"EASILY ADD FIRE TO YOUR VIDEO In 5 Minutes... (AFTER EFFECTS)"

Today I'm going to be showing you guys how you can add fire to your videos in a super quick and easy way.
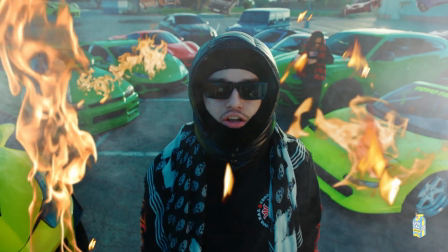It'll change your footage from looking like this to something a little more like this. Now just quick, before we hop into this tutorial, this video is sponsored by my website.
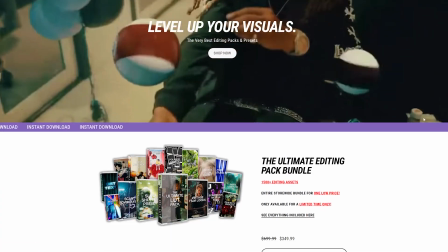If you guys are looking for a quick and easy way to level up your visuals, our editing packs are the way to go.
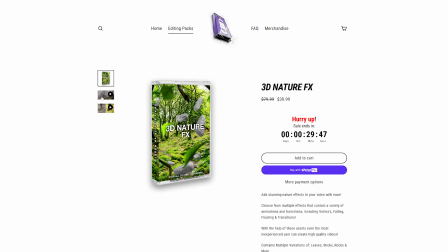We get a wide variety of selection ranging from drag and drop 3D assets that take no render time whatsoever, a pack with over 250 plus unique LUTs that you guys can use to color your videos, crazy transitions that you guys can use on your projects to add that flow, and many, many, many more options. I highly recommend you guys go check out what's on there. It helps support me and the channel, but let's hop right into this.
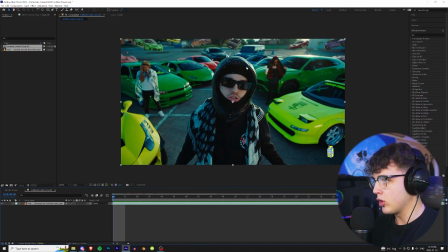All right, so we got this clip pulled up from the Yeat Poppin music video. We're going to get started by rotoscoping Yeat from the background, which is separating him from the background.
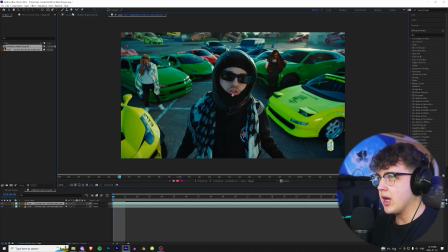Duplicate this clip here, double click on the top one, go up to our rotobrush tool and start rotoscoping. If you guys don't know how to rotoscope, I have a bunch of tutorials on that, but we're just going to skip this step because most of you guys should know how to do this.
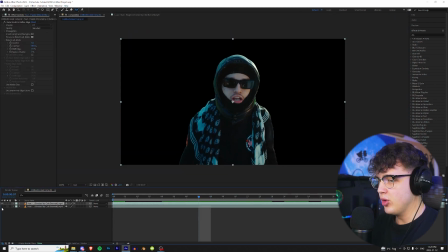All right, now once our boy Yeat is rotoscoped out just like this, we're going to move on to the next step, which is compositing the fire and all of the assets.
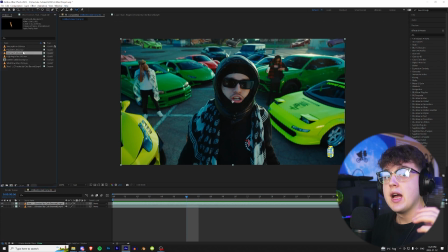I'm going to go up to our project here and I'm going to drag and drop all of my fire assets in here. I'm going to link the fire assets I use in the description below so you guys can download them for absolutely free. So now quick, before we actually add the fire assets in, we need to track our footage. As you can see, it zooms into him there.
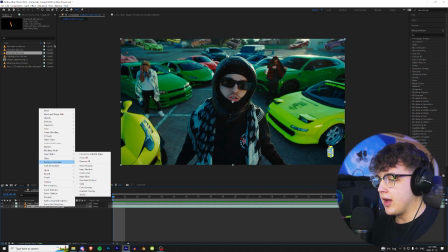We're going to go to the bottom layer that's not rotoscoped and then go up to track and stabilize and track the camera.
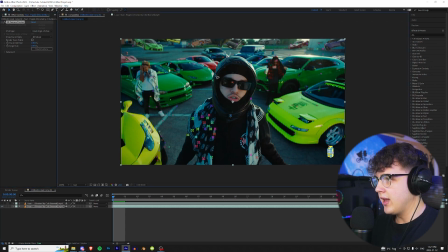We're going to turn off our rotoscope layer here and then we're going to highlight all of the keyframes that are on Yeat himself. Right click, delete these ones, right click, delete. And boom, there are none on him now. So we're going to get started with the effect. We're going to go up and create a camera right here. Now, once that is created, we can start dragging our fire assets in here.
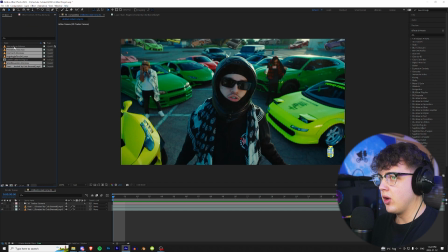We're just going to click on this area, open up our project, and I'm just going to bring all of them into here. We're going to put them in between our rotoscope layer.
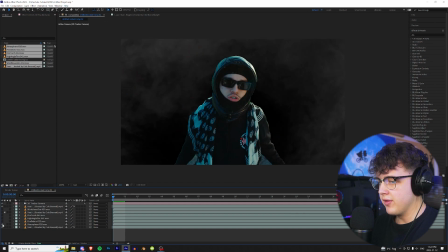So it's going to look a little crazy right now, but don't worry, we're going to fix it. We're going to turn all of them off. We're going to start off with the atmosphere here first.
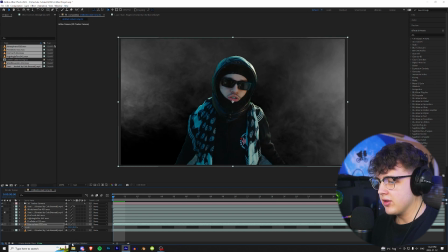I have this smoke atmosphere, which I'm going to use. I'm going to go and toggle the switches and modes and turn it to screen.
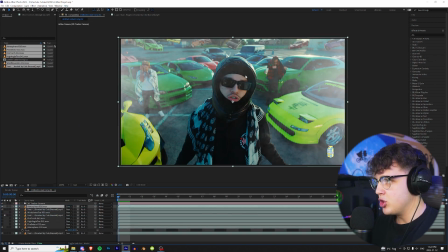And then I'm going to duplicate it once more and drag one above him there. So you have a little bit on top of his face and then more so behind them. You have that smoke. And if you think it's too much, you guys can go and turn down the opacity by going down here, going to transform and turning the opacity down.
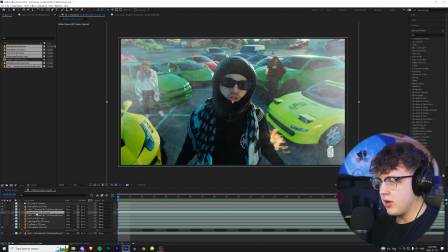But I think that's a good amount. Next, we're going to move on to our windblown fire right here. Our first one that we have, we're going to drag it above Mr. Yeat there. Press S to open up scale. And for this one, I'm going to press R as well to rotate it. And I think this one's going to look cool somewhere in the background. Now, keep in mind, if we press play, it's not tracked properly.
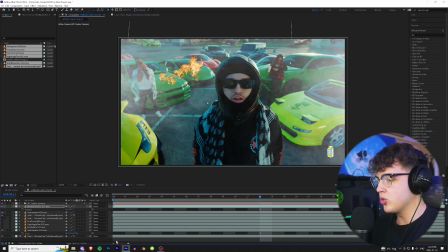So if you guys do want to have a track properly, we're going to toggle the switching modes back on and make sure it's a 3D layer right here.
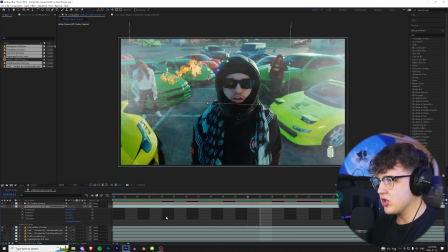And as you can see, when we do that, boom, it's going to be tracked to the background there. It may be a little bit off.
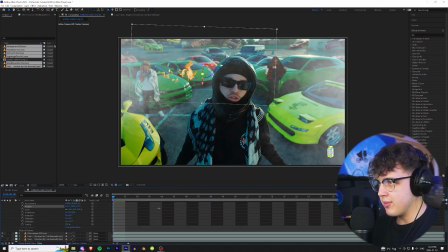So to fix that, what you can do is go down to your position and drag it backwards into the Z space and then put the scale a little bit more, the Z rotation.
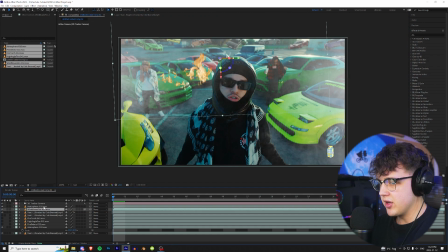And then once again, it is going to look better below this atmosphere here and then below Yeat like that.
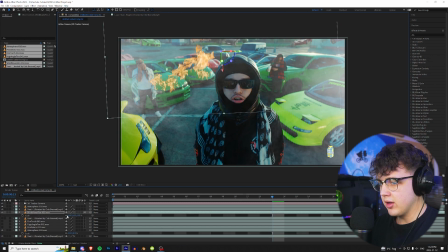So you have that one there on top of the cars. I'm just going to bring it down a little bit more. Once again, it's just messing around and getting it to your liking. Now to blend it in with the scene a bit more, what we're going to do is we're going to go up and put a drop shadow on them.
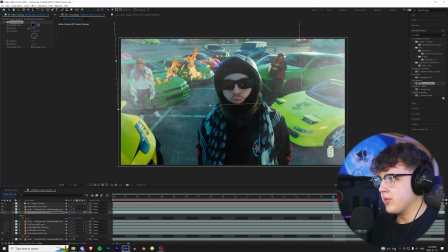We're going to bring the shadows down like so and mess with the opacity so you guys get to your liking. And then we're going to turn on a blur right now. I like the camera lens blur in After Effects. We're going to throw that on super quick. Turn that up to our liking just to match the blur that we have going on here.
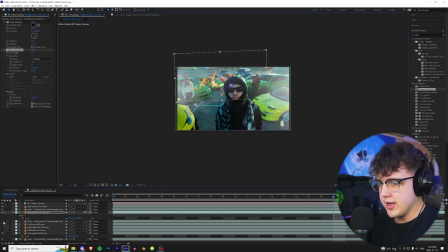I think that looks good around 9 there. And let's move on to our next fire asset here. We have this fire torch here.
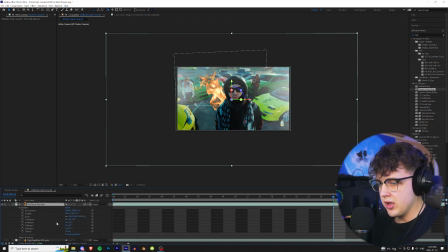So once again, click on it, make it 3D. Same as the last one, we're going to go in and send it backwards in the Z space by going to the third one on position here. I think a 2000 was what we had the last one at. And then going on to our Y orientation, we can change it to our liking.
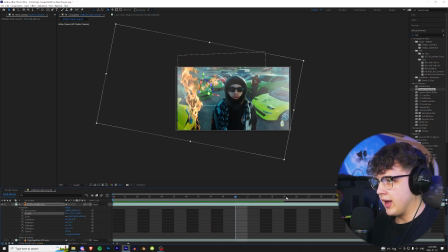Just going to change this to quarter. And then playing it through, you have something a little bit like that. It's not exactly tracked to it, but you guys can spend a little bit more time on the tracking yourself.
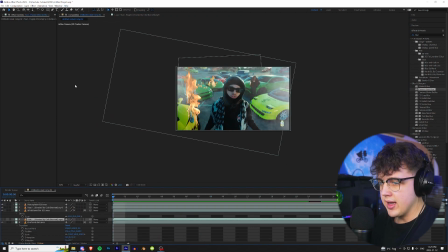And then I do recommend going back into the other one, just like so. Clicking and holding Control, then hitting Control C. We can copy and paste the blur settings and the drop shadow on there. You could probably even change the blur to something a little bit less because it is closer to the camera and him.
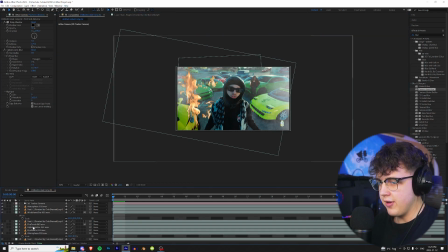And then moving on to our next one here, let's turn on this high fire angle. This is the one I'm going to put on top of the car here.